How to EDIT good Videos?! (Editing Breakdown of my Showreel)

Welcome to a new video. Today we're going to talk about the editing of my showreel as requested by our newly gained and hopefully not soon to be lost subscriber Hawk.
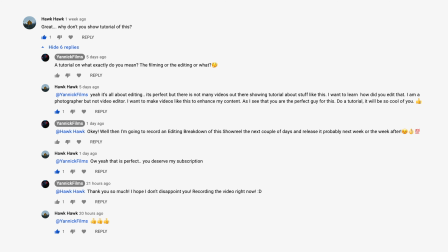8s
He asked if I could do a breakdown of the editing and explain what I did while editing my showreel.
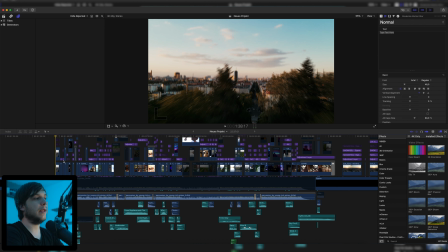14s
And yeah, let's just jump right in. I don't really know how to start this, but yeah, that's the project file of my showreel inside of Final Cut. The original project file, the original timeline. Looks pretty messy, but it basically just looks like more than it really is.
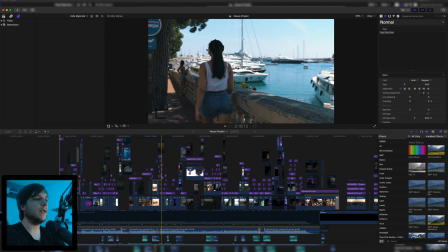27s
There are a lot of these little adjustment layer things, but we're gonna talk about that in a second. Again, it really just looks like more than it is. Let's just start with the beginning.
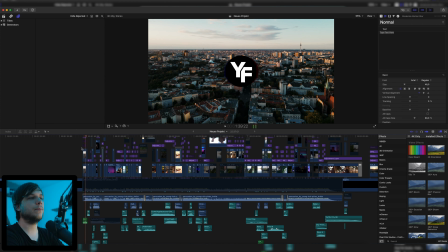36s
We can see this little drone shot of the skyline of Berlin that I shot while I was in Berlin with my girlfriend shooting a wedding. And yeah, it's just a really nice establishing shot for the video. Well, not that any of the other shots in this video are taking place in Berlin, but you know, it's just a really nice opener to get you in this video.
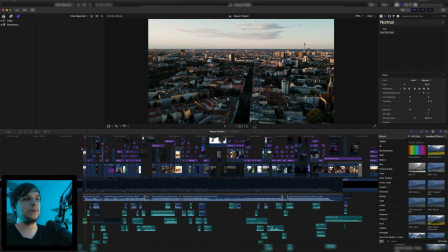54s
And also, you can see my logo right there to kind of just show that it's my showreel, I guess.
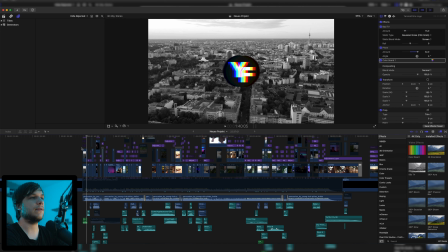60s
And we have this black and white thing to just give it a little bit more interesting for the eye.
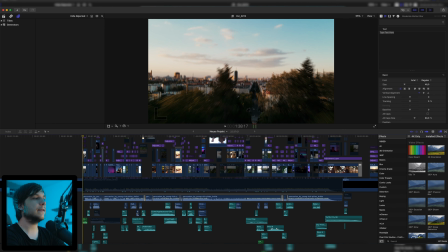64s
Also, speaking of interesting to the eye, we have a little vertigo effect in this clip. If you don't know what a vertigo effect is, I just basically have it at
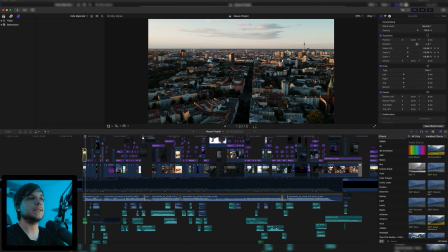73s
143% in the beginning of the shot and then zoomed out back to 100% to the end of the clip while the drone was moving forward. And if the drone was moving backward, then we'd have to start zoomed all the way out and zoom in as the clip progresses.
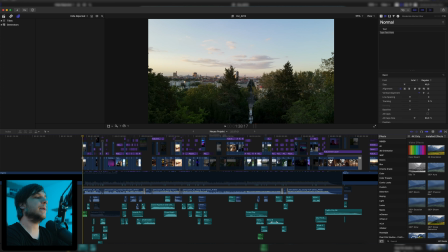86s
And there's one more thing happening in this first beginning shot. We also have a little bit of sound design.
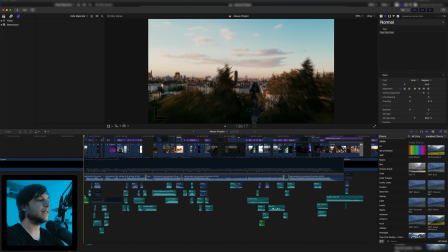91s
Even before the music comes in, we just have this little helicopter sound. This clip was not shot on a helicopter, it was just a drone, but again, it's just a little bit interesting to the ear when you hear a helicopter sound that you connect with flying, and of course it's also flying in the clip. So it's just a little connection that you also hear what you see in the shot.
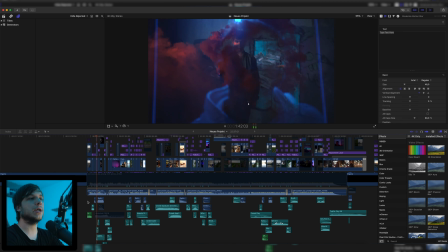109s
Then the first drum of the beat hits and we have a lot of variety of different shots quickly cut after another to just basically show the variety of clips, shots or projects that I can do. Because it's a showreel, you should show off what you can do. And that's why I have all of these quick cuts, not just in the beginning, but of course also during the whole video. Also, it kind of shows that I'm in Germany, but the next shot is not from Germany and you also don't recognize it immediately. At least I don't, because I don't live there.
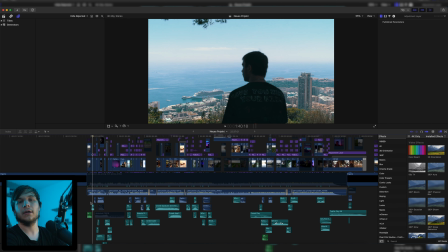136s
Anyways, the next shot is from Monaco when I shot a music video back in 2019 to kind of show that I'm international and also pricey. I don't know. It's just a really cool shot from the harbor. You can see this big cruise ship and then a silhouette of me looking down in the distance of this beautiful city.
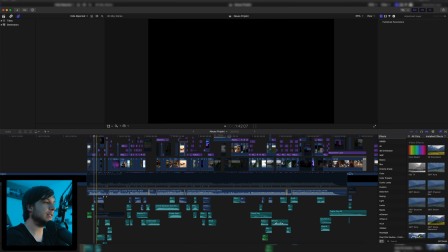156s
You should visit it if you haven't already. Then we have another quick shot which just lasts like about 6 frames, so not very long, but it's the thumbnail.
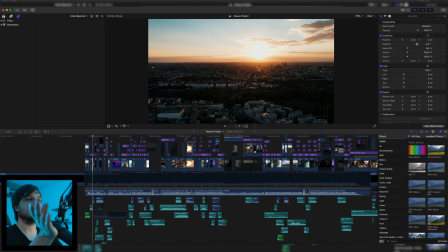164s
I think it looks just stunning. The sunset in Berlin, it was to the left, like this was straight up and this was to the left of this.
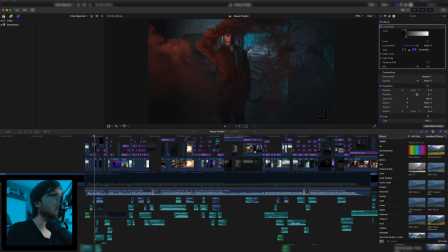173s
The next we have a shot of me with a smoke grenade. This is from 2017 and I now just realized that I look like a baby with almost without a beard.
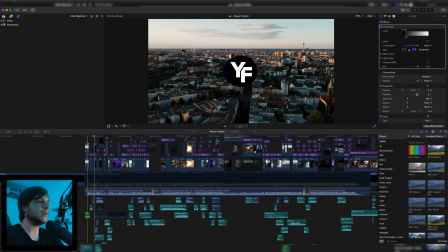181s
Look at this, that is me. Yeah, you know, smoke is always good, adds a little bit of production value, and we have this beautiful red smoke.
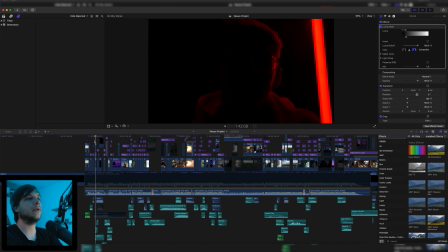189s
Next we have a shot of my brother Scam1, another music video that I shot for him. This shot just really looks like a lot like we shot it in a studio with these flickering lights, when in fact it was just in his bedroom.
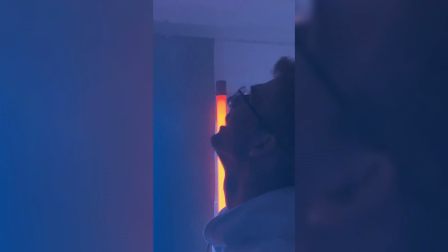200s
You can see behind the scenes right here with just this black background and 3 $15 light tubes that weren't actually animated, but he had his hands behind his back and turned them on and off to make this cool flickering effect. But this is not about the shooting, it's about the editing, so let's move on. Let me just zoom in a little bit.
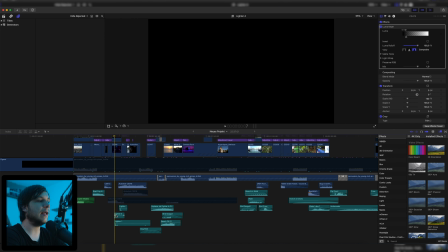217s
We also have a lot of sound design right here. This is actually a lighter sound that I just found in the audio library of Final Cut. I don't know, it just fitted in there, I guess. Also, it's very important for your sound design to layer different sounds. As you can see, there are 3 lighter signs in total. Yeah, just layer them to create your own unique sound. Otherwise, you can hear your sound effect in many videos because you're not the only one buying this sound effects pack or using the library of Final Cut, I guess.
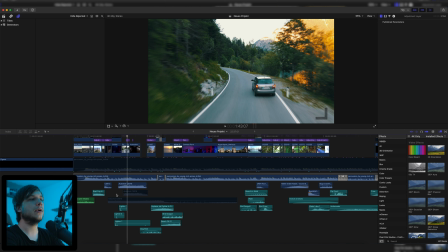243s
Then we have this exciting drone clip of my car. My girlfriend drove it and I flew the drone.